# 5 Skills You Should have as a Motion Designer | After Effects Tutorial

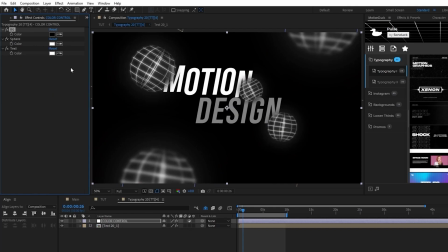From there, you can change the settings to your needs and bam, another project complete.
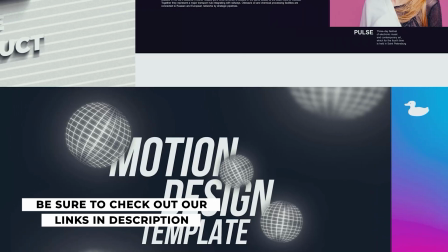To see all of our templates and start saving time right now, be sure to check our links below.
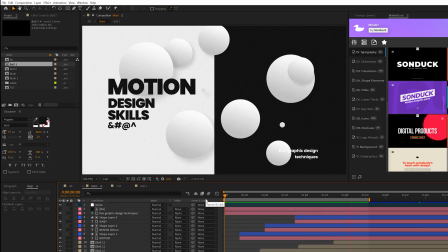All right, so this thing we need to talk about is having a way to add detail to your overall work. So here we just have some simple shapes animating in here.
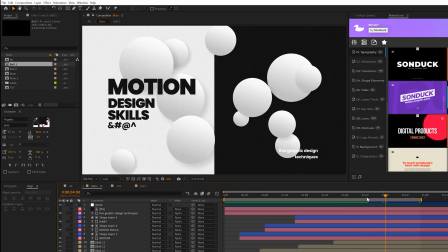You can do pretty much whatever you want, but we're gonna use circles for this. But think about how you can use other shapes for the same exact technique.
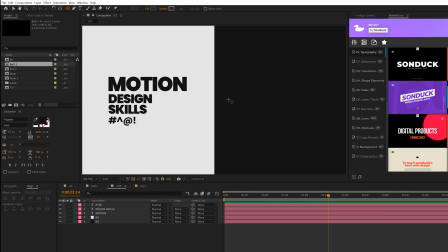So what we'll do is come here, grab the ellipse tool, and we'll just draw out a perfect circle, hold down shift to do that.
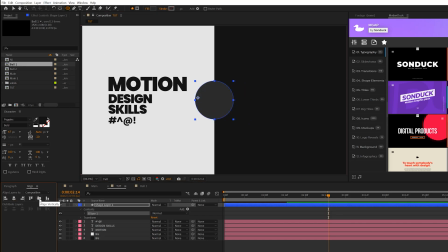And you can come here to the line tab, make sure it's all completely centered. And you'll notice the anchor points are usually never in the center. So all you do is control double click the pan behind tool, and the anchor point then should be in the center.
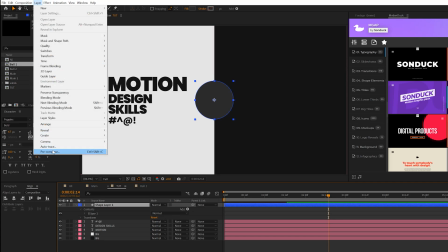So then what we can do is just go to layer, pre-compose, and we'll call this ball or whatever, click okay.
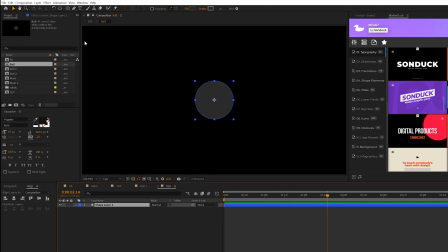We'll go back into that composition And we'll come here to Effect, Generate, and we'll grab a gradient ramp. And we'll bring these two anchor points to the top and bottom of the circle so we can have maximum contrast.
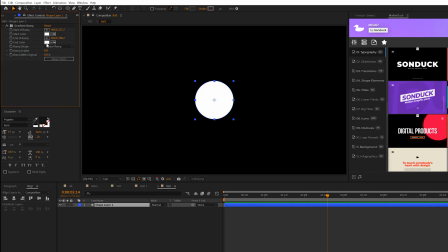And we'll come here to Start a Color, and we'll make this white. And we'll come here to End Color, and we'll select like a nice middle light gray here, something like that. And we can just adjust these anchor points to create a very soft and subtle gradient.
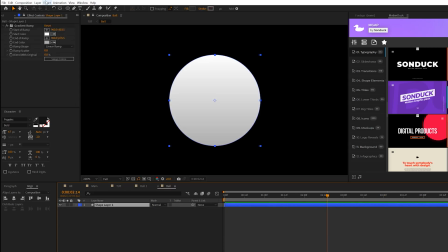Because back in our main composition, that's going to look very nice when it's all said and done. So then we can also go to Effect Perspective, and we can add a drop shadow to this.
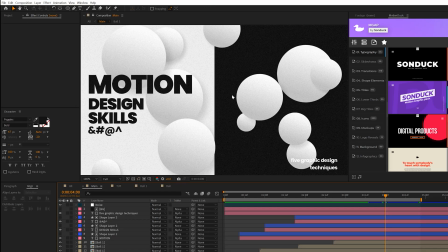And this is because we want this to stand out on our white portion of our background.
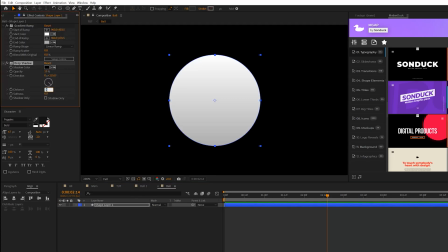So we'll set our opacity to 15%, the distance to 40, and the softness to 85. And then we'll come here to begin of our timeline, hit S on keyboard for scale. We'll add a keyframe for it, move it forward in time, maybe by a second.
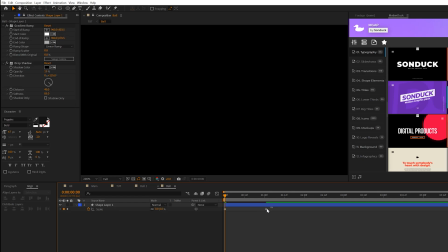Set down to 0%, select both keyframes, F9, go to the graph editor,
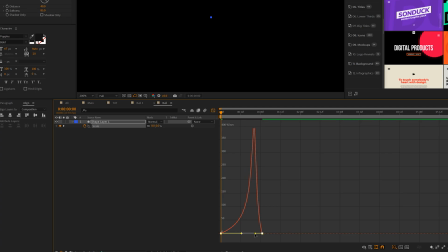and go ahead and variate that animation by dragging in the handles here.
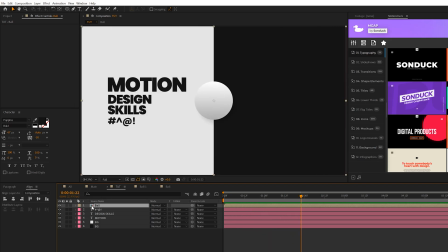So nice. So back in our main composition, we're gonna have this ball animated. So then we'll grab the ball here, hit P on keyboard for position, Alt click the stopwatch, and we're gonna type in wiggle,
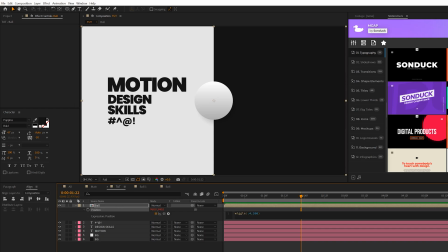open parenthesis 0.4 comma 200, and this is gonna add some random animation to this ball. And then all we need to do here is take this layer, duplicate it, and move it around our composition,
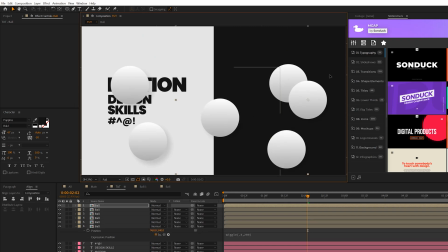creating a bunch of different variations of this shape. I went ahead and created a handful of duplicates.
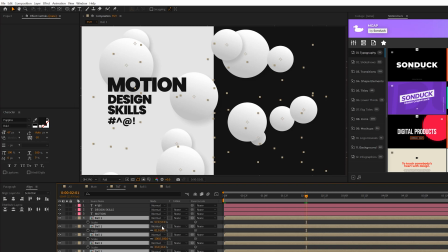I also adjusted the scales of these randomly. And then all thing we need to do here is just offset them in time so they come in at different points in our work.
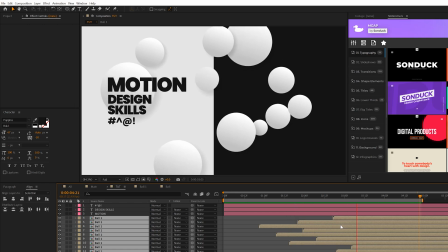So by offsetting our layers, we're going to be able to fill up our composition with some exciting detail relatively pretty fast.
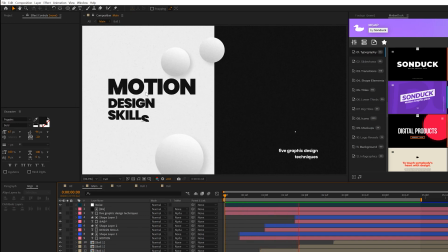So our work is coming together. The next technique I want to talk about is subtle typography animation.
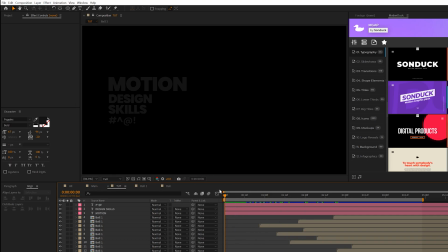You don't need to overdo it, but we need to get an in animation on our typography.
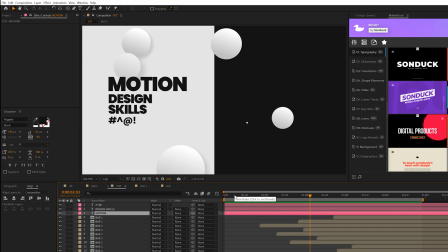So we'll do something very simple that will apply to every single layer. We'll simply open up our very first title layer, which is motion. We'll come here to animate and we'll add a position. And all we're gonna do is come here to the Y position and bring this down.
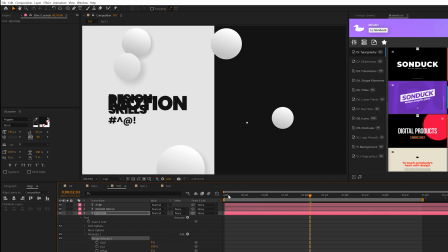That's it. And then we'll open up range selector one, come here to begin of our layer, add a keyframe for start,
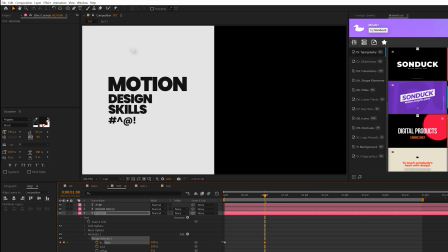go to 1 second and set this up to 100%. And we'll go ahead and hit F9,
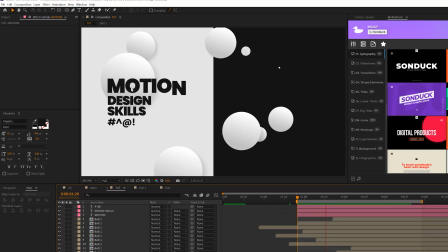do the same graph editor animation. So simply our title will just position up. Now we have a couple things I wanna do here.
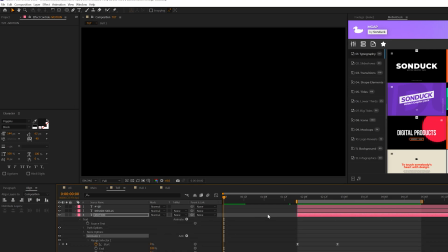First things first, I wanna open up our motion layer, copy animator one and paste it to the other two layers.
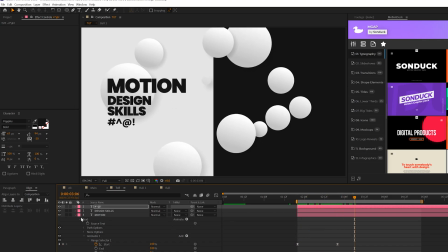So they'll all have that animation. Then the next thing I wanna do is grab the rectangle tool here at the top.
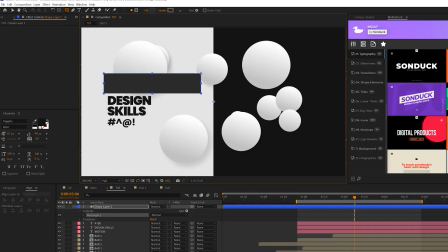And I'm just gonna draw a box around our very first title. Bring that shape layer right above that first title. Go ahead and set the track mat of the title to alpha mat. This way it'll only be revealed on when it's inside of that box.
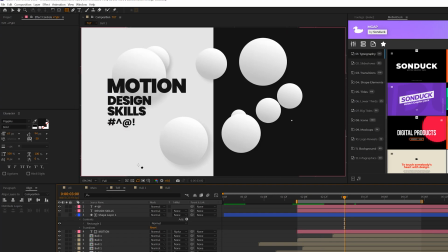So it'll appear as a cut animation. So now we'll do the same exact thing for the next two titles. We'll just draw a box around those titles.
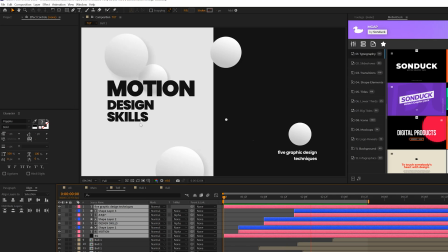So by creating those shapes and sending them to alpha mat, we can reveal each of these layers on individually.
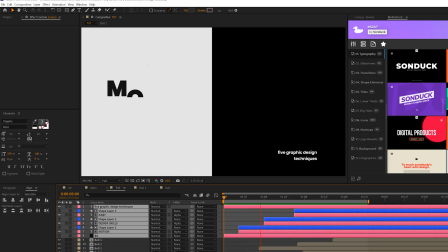You can offset them in your timeline to come out at different times. So you can create a really simple but effective title animation.
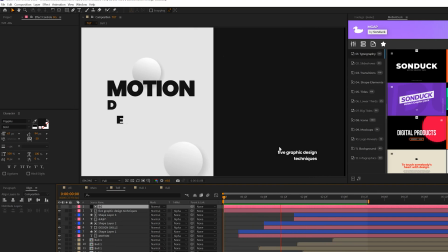And we also added another title here on the right that might not be necessary for your project, but by adding a title that is opposing to the color palette of your main set of titles, it's gonna help create balance in your work. And ultimately create a more appealing composition.
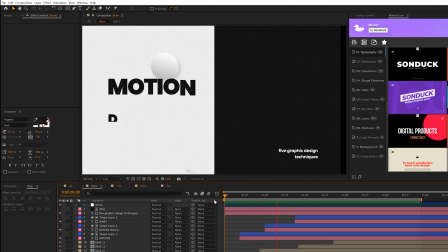So the final technique I wanna talk about to really take our work to the next level is adding just a few creative elements to this.
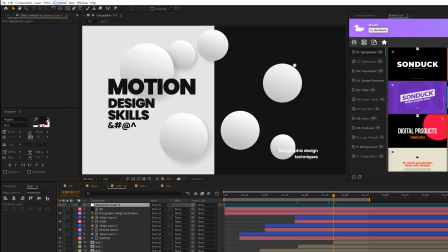So first of all, let's come here to layer, new adjustment layer, and go to effect, noise and grain, and just add a little bit of noise to this. You don't have to do this, but we'll set this up to 12%, uncheck use color noise.
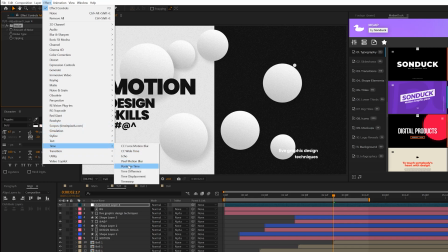Another thing we could do is come here to effect, time, and grab posterize time, and set this down to 12,
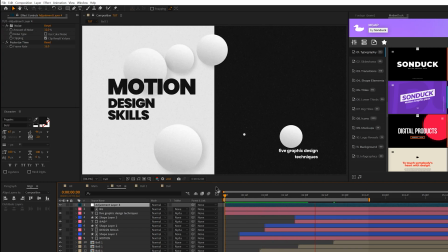and this will make our animation seem a little bit more jumpy and glitchy and not so smooth. This is a new effect that I like using to make our animations not as smooth. It's up to you if you wish to use posterize time. It's just cool to have a few effects in your toolkit to choose from.
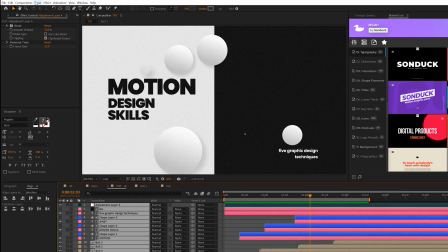Then what I want to do is select all of our layers, go to layer pre-compose, we'll call it all.
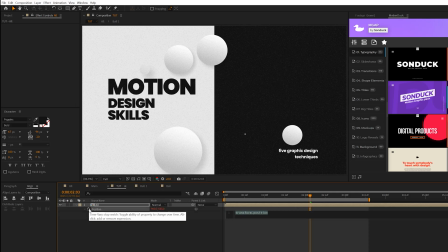And I'm going to grab this layer, hit P on keyboard for position, Alt click stopwatch, I'm going to type in wiggle, open parenthesis 0.5 comma 100.
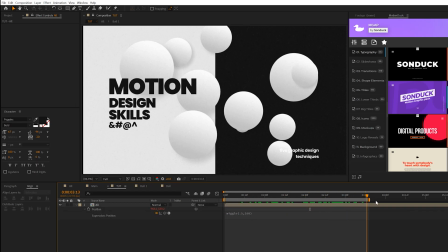And this will create like a little bit of natural camera shake to it, or it's not really natural, but it's just there to have it.
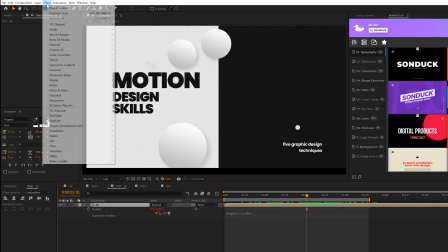But then you're going to get some of these edges here. So to fix this, we'll go to Effect, Stylize, and we'll grab Motion Tile.
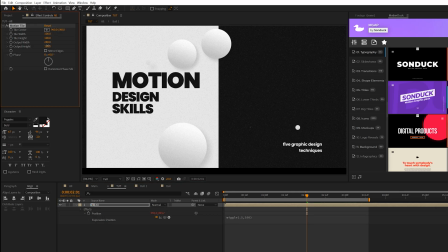And we'll expand the output width and the height, and then just check on Mirror Edges.
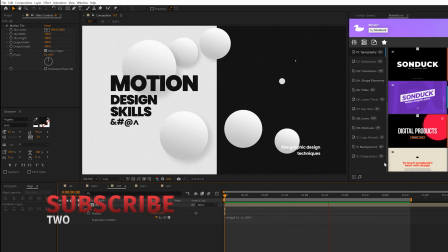So by adding these last few second creative effects, it helps create more character in our work.
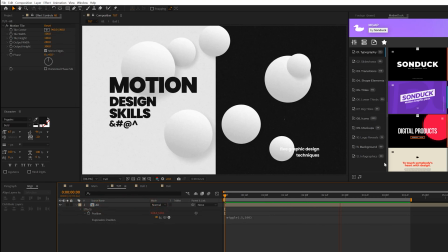And it's just up to you if you wish to use these within your creative toolkit. And just like any tutorial, always be thinking about how you can use what you learn from these videos and apply it within your own work. There's so many different ways you can take these techniques and implement it into your After Effects projects. Also, it can be translated over to some Premiere projects or graphic design. It doesn't really matter. be creating. A lot of cool techniques in this one. So hope you enjoyed this video, and always